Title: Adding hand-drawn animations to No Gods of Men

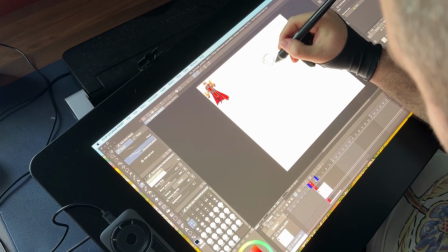[0:09]
Hey folks, welcome to my third devlog here for No Gods of Men. So today I wanted to show you how I add an animation to the game. So No Gods of Men is a totally hand-drawn game.
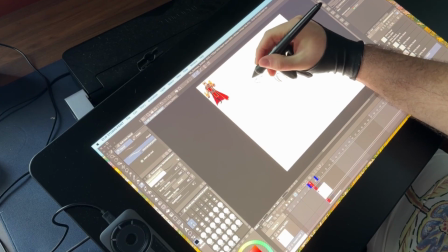[0:21]
This means thousands of hand-drawn frames like this, and I've shown a lot of videos with my drawing process,
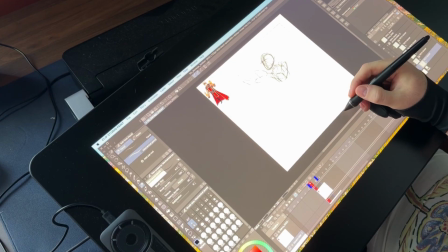[0:26]
but I really haven't shown too many that are showing the full end-to-end process, which includes coding and debugging.
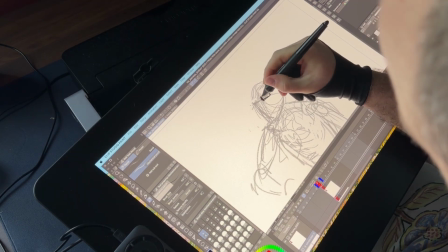[0:32]
So for today, I'm going to show that, and for this specific animation, it's going to be a pretty short couple of frames,
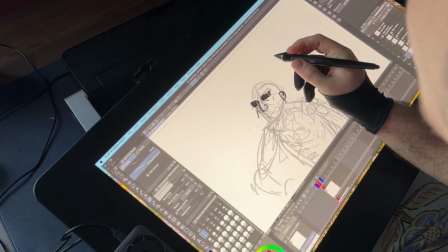[0:39]
and it's actually going to be showing the player getting hit by an enemy. So it's a fairly straightforward animation here.
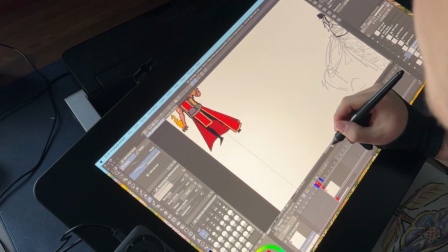[0:47]
So what I just finished on screen was the rough sketching part of this whole thing.
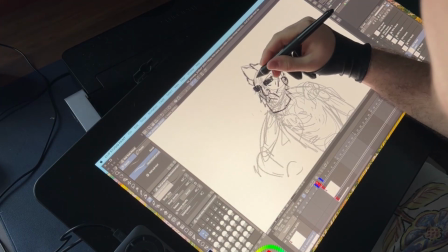[0:51]
So in the beginning, when I'm starting an animation, I really just want to get the gestures right.
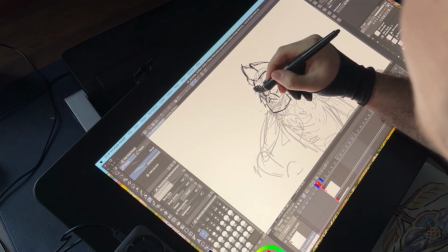[0:56]
Once I feel good about the overall gesture of the body,
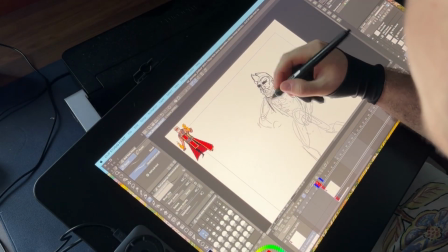[0:59]
which includes things like the limbs and the spine and you know where the head is and stuff, I want to get down into the details.
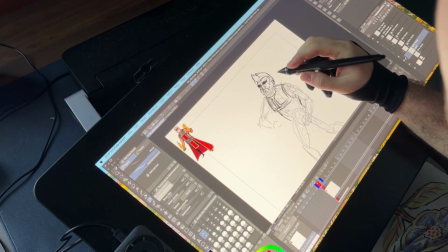[1:05]
And so what you're seeing here is me sketching out those details, like the eyebrows, the beard, the hair, the armor, all that stuff.
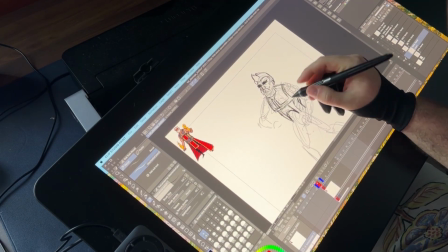[1:13]
So I designed this main character's eyebrows to be
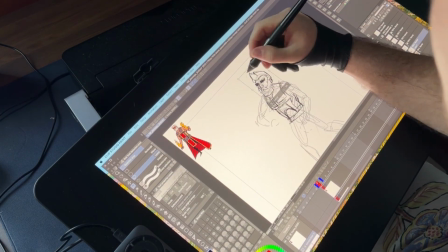[1:17]
cartoonishly big on purpose because I really wanted his expressions to be visible while in the game.
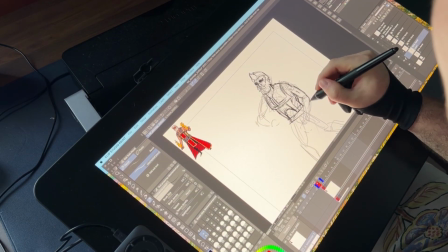[1:23]
Even if the game zoomed out or he's pretty far from the camera, you know, I wanted the player to be able to see what he's feeling and how he's communicating with those eyebrows.
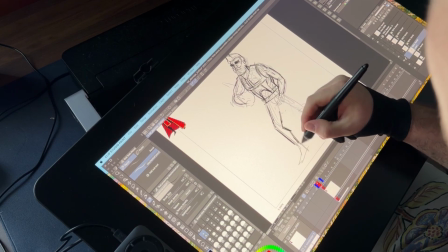[1:31]
I did a similar thing with the hair and the beard too. I wanted those to have a pretty distinct shape or silhouette so that they would flow with the wind and,
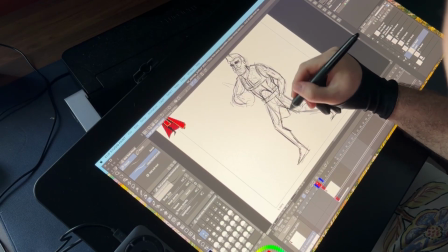[1:39]
you know, actually have some natural movement there whenever the player is moving as well.
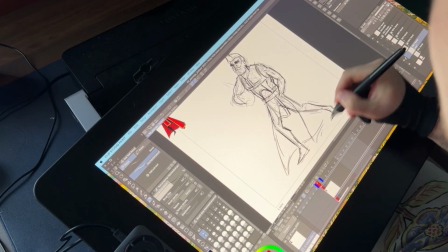[1:45]
And so here I'm just sort of finishing up that tunic and the side cape here and the waist cape.
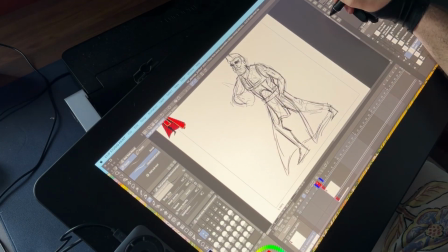[1:51]
And so once I finish with this frame, I then need to go in.
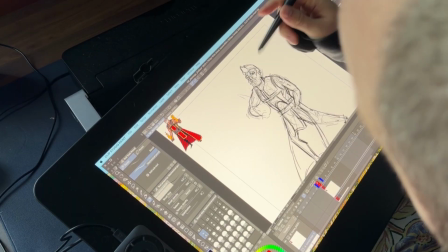[1:57]
Oh, actually, so right here I'm changing the expression. So I made him a little bit too angry.
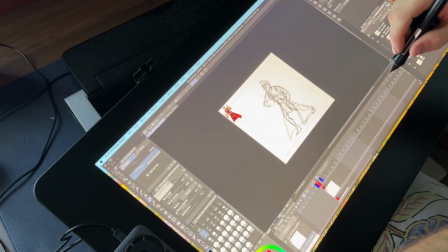[2:03]
I wanted him to feel a little bit more, you know, sad and shocked because he just got hit.
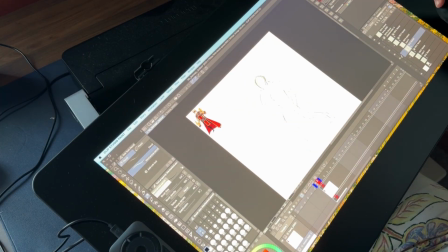[2:10]
And so here is the second frame of the animation. This one's more of him recuperating.
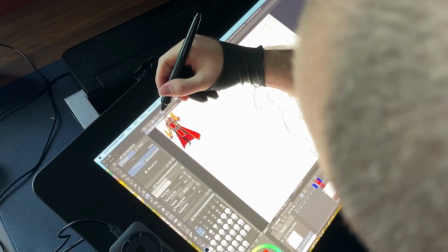[2:15]
So he's trying to regain his stance, get back into a combat stance.
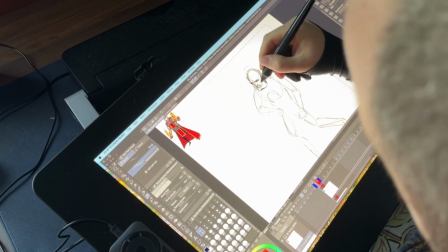[2:21]
You can kind of see the motion of the beard and the mustache here. You know, his eyes are obfuscated because his head is tilted down a bit.
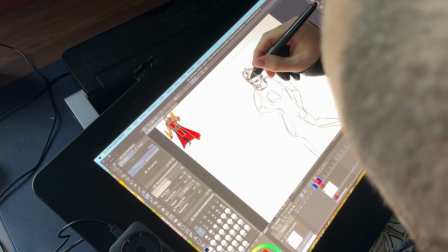[2:30]
And then obviously, like I said, you know, I wanted those spiky, those two major spikes in the hair,
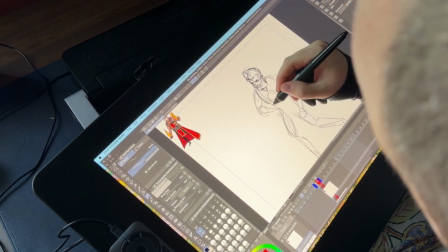[2:36]
primarily from a design perspective so that they can flow with animations like this.
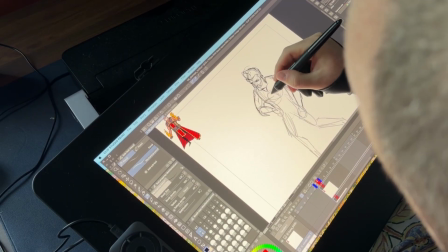[2:41]
So, you know, in this particular animation, in this frame, they're kind of flowing upward as his head's tilting downward.
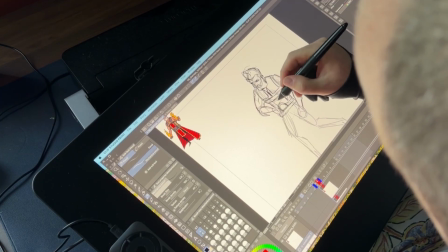[2:47]
And then here I'm just sort of changing his torso to be a little bit more pointed toward the player.
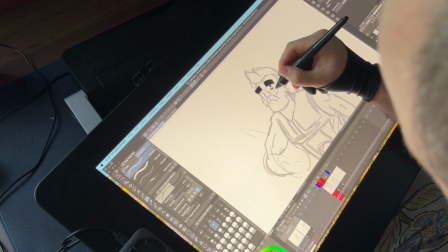[2:53]
Okay, so I've finished the actual sketching part of this, and now I'm moving into inking.
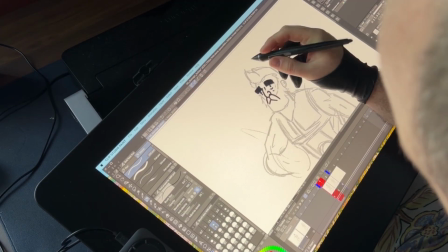[2:59]
So I'm using a round marker brush here from Clip Studio Paint.
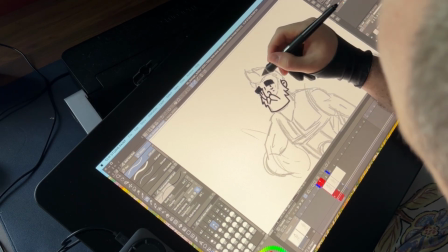[3:05]
And I mentioned this before, but I kind of go back and forth between Clip Studio, Photoshop, and Illustrator.
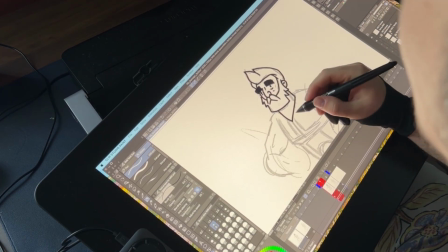[3:11]
When it comes to drawing more organic flowing animations like this one, I like the timeline UI a bit better here in Clip Studio.
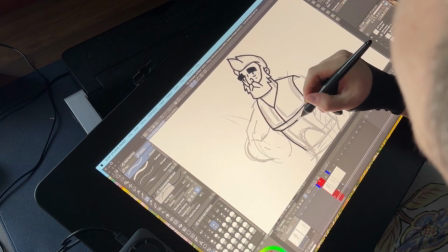[3:20]
It just feels a little bit simpler. But I use Illustrator a whole lot for things like user interfaces, buttons, menus.
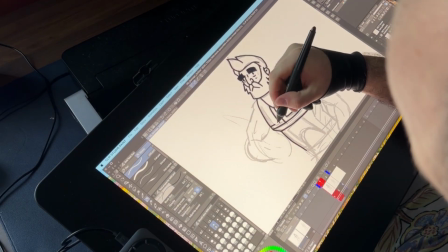[3:27]
And I'll use Photoshop for you know, a lot of matte paintings, things like backgrounds,
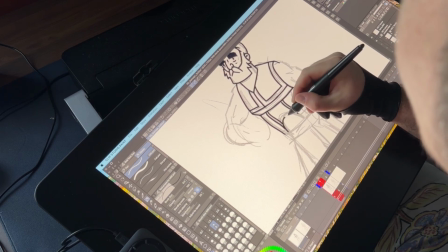[3:33]
things that are not animated, where I just want to have a large canvas to paint on.
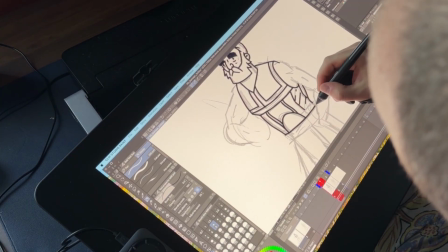[3:39]
And so just to back up here, you know, just to give a little bit more story behind this character, he's a fallen acolyte.
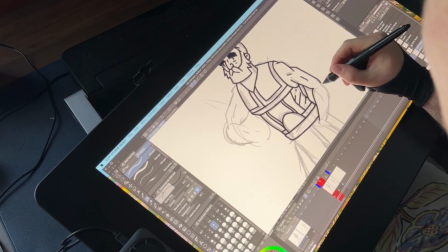[3:46]
And so in his world, there were many gods. The people worshipped these gods and built a towering citadel to be closer to them,
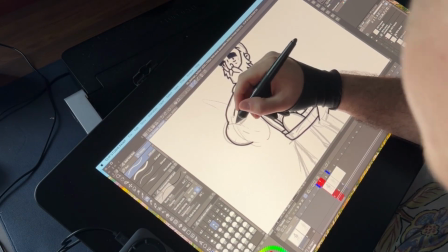[3:54]
almost like a Tower of Babel in ways, although slightly different in motivation for why they built it.
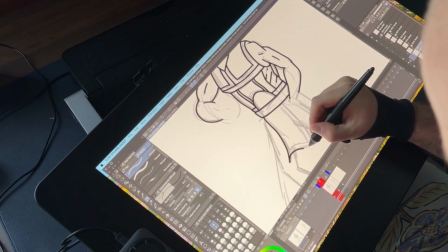[4:00]
And so these gods had acolytes, and acolytes were warriors that were meant to keep the peace and maintain control among their disciples.
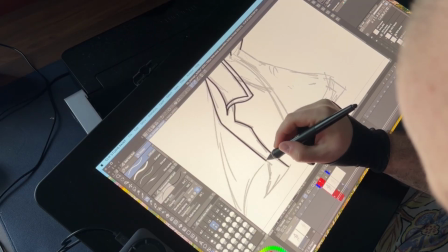[4:09]
And so this character's clothing is a pretty standard part of a traditional acolyte's wardrobe.
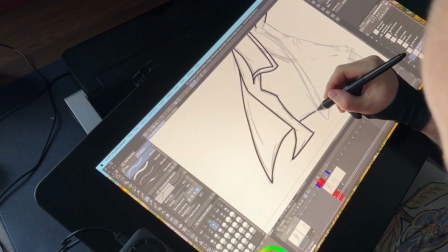[4:13]
It's a lot of red and gold cloths, along with armor around his chest and his stomach.